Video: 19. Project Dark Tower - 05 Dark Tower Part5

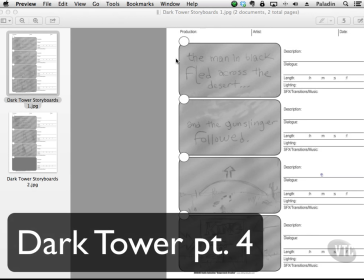2s
Okay, let's break down the storyboards we'll be using for this particular production.
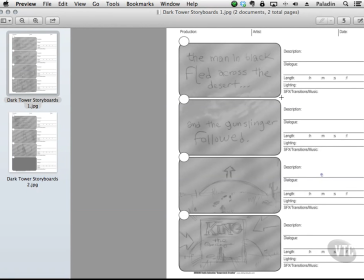7s
So it starts off with text, and it's going to start off maybe with the text on a black background or a white background. And it's going to start off with the iconic sentence that kicks off the entire saga. The man in black fled across the desert, and the gunslinger followed.
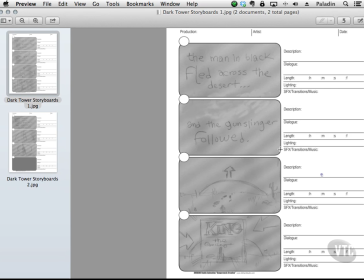27s
What? I know, guys, I'm a geek. I read The Dark Tower 5,000 times, so love it. But anyway, I want to start off with text because I want to get everybody who's familiar with the books excited.
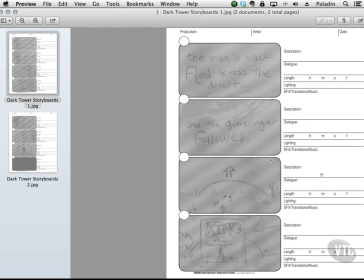41s
So if you know what this means, you'll be like, hey, what's coming up? Then we're going to go to this panel here. And as you see, there is a sun. And I have this arrow. Arrows are something you'll find common in storyboards because they can give you direction as to what's going on.
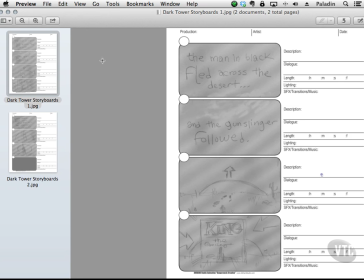59s
Let me just zoom in a little bit so I can show you that.
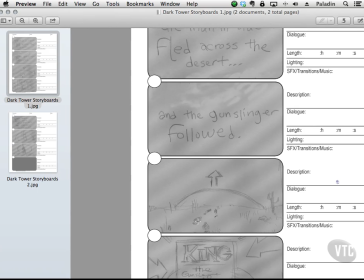64s
So we have this sun, and we have some footprints that may or may not be here. It's a little too literal, perhaps, because, we have the sentence about the gunslingers following this guy. And I'm not a huge fan of being extremely literal. So once again, that might or might not be there.
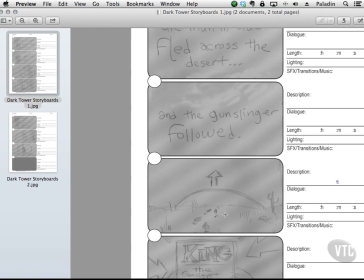80s
Another good example for why storyboards are so powerful. This is a way for you to think out loud and to show it to other people. Have a cactus here, and once again we have this dry desert and the sun's rising.
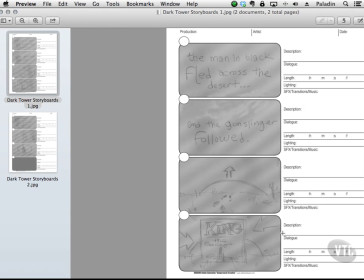93s
Okay, now I've zoomed back out so we can take a look at this panel, and this is the first book in the series, all right, The Gunslinger. And as you see here, we have these arrows, and this indicates, because of the lines, that this comes from our point of view.
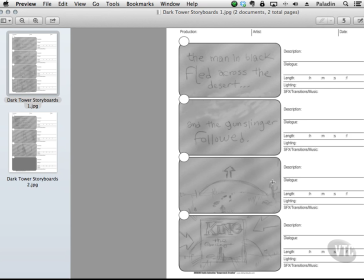111s
So imagine looking at this, and then from behind our backs, over our heads, we have this cover that comes into view.
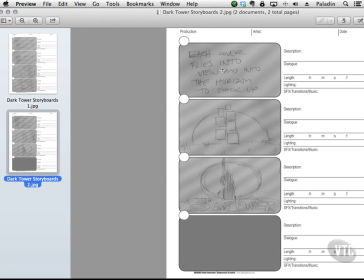119s
All right, so this is the first book. On the second page, it tells us each cover flies into view and into the horizon to stack up. Now I put that there because I didn't feel like putting it here, but you could use that for the description section.
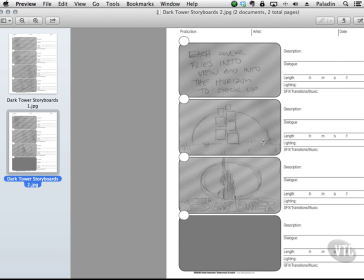133s
Now, as you see here, every single cover in the series is going to fly away from us into the sunset, and it's going to stack up, because what's going to happen then is these are going to wind up being the silhouette for the Dark Tower itself.
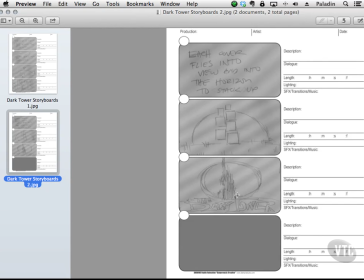148s
So it's going to turn into the Dark Tower. And the way we're going to do this is we're going to probably create a tower, or I'm going to provide that for you guys, and it's going to be there the whole time, but it's going to be invisible with our transparency. So we'll have it set to 0.
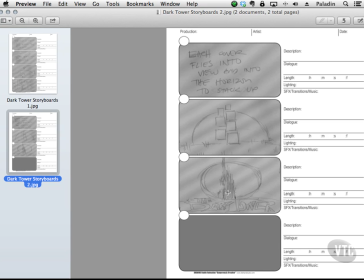163s
And then when all the books get there, this will slowly turn to 100% opaque, and it will be in front of this layer. So wherever we are in 3D, this will sit in front of these guys and slowly block them out.
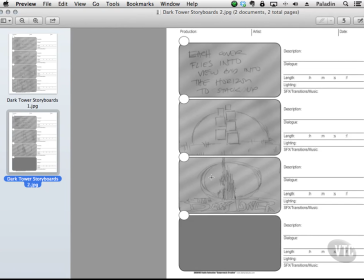177s
The sun will continue rising and wind up behind the tower, and then the words "the Dark Tower" will come in, and then will fade to black. So that's an example of storyboards, why they're important. Because talking to people, especially people who aren't creative, doesn't always work.
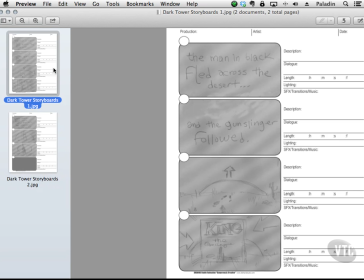195s
They kind of look at you like a zombie, like, I don't understand you. So pictures tell the story better than words can in most cases. So storyboards are a way for you to convey to the production team your vision for the film. So let's go ahead and continue.